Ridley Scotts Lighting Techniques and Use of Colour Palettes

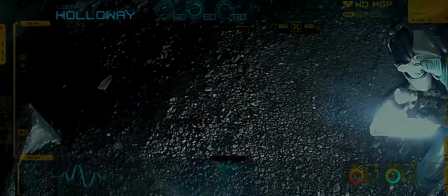8:18 Another example of the color palette is the video camera interface from the character's spacesuits that relays back to the ship.
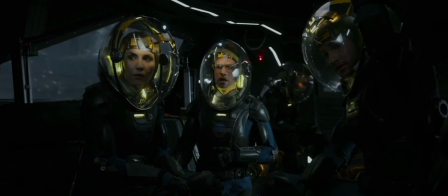8:25 They are also yellow and blue. Or how about the spacesuits themselves? They are dark blue, and attached inside the helmets are bright fluorescent yellow lights.
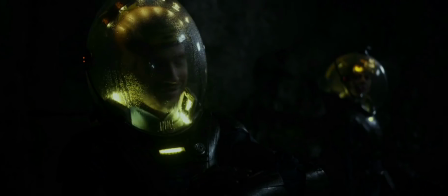8:34 Besides the color palette, this was because most of the big sets were lit minimally because they wanted loads of mysterious shadows.
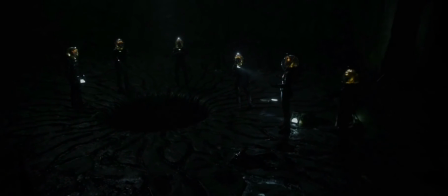8:40 This is why they are holding flashlights most of the time, and these helmet lights would also allow the viewer to see the characters' faces.
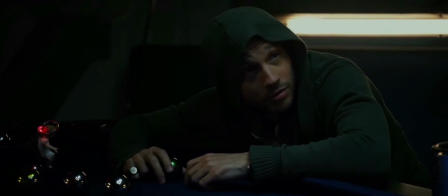8:47 In this scene where David is talking to Dr. Holloway, from behind the scenes footage we can tell these shots are lit from many different places,
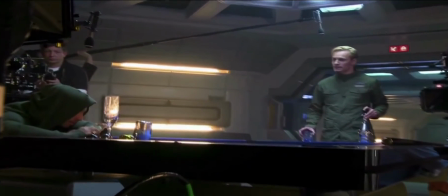8:54 including above as well as from behind with the bright lights on the wall. It is well lit, but compared to the shots from the movie, it seems really dark.
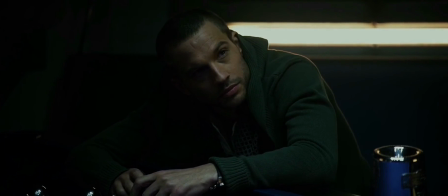9:02 This was done intentionally by colorist Steven Nakamura in post-production. He crushed down the blacks with color grading software DaVinci Resolve.
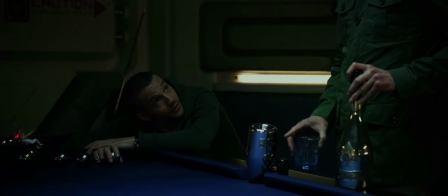9:10 He also enhances colors with more saturation to both of their green shirts and the blue from the pool table.
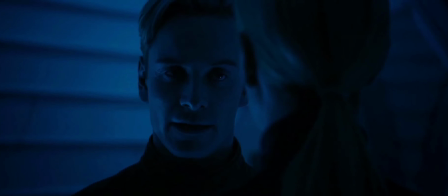9:16 Ridley Scott's lighting technique and use of color palette differs from film to film. Depending on the atmosphere or mood he's trying to create, he does this by his unique lighting style and use of shadows.
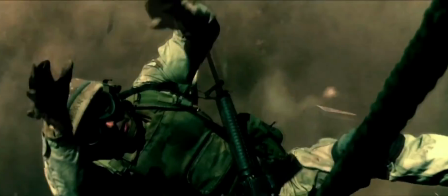9:27 He also uses color palettes to break conventions and tell a story of its own. Even though it takes many people to work to get his film made,
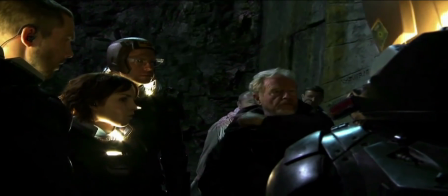9:35 Ridley Scott is definitely an auteur because he's a dedicated director and he does an extensive amount of preparation for each one of his films.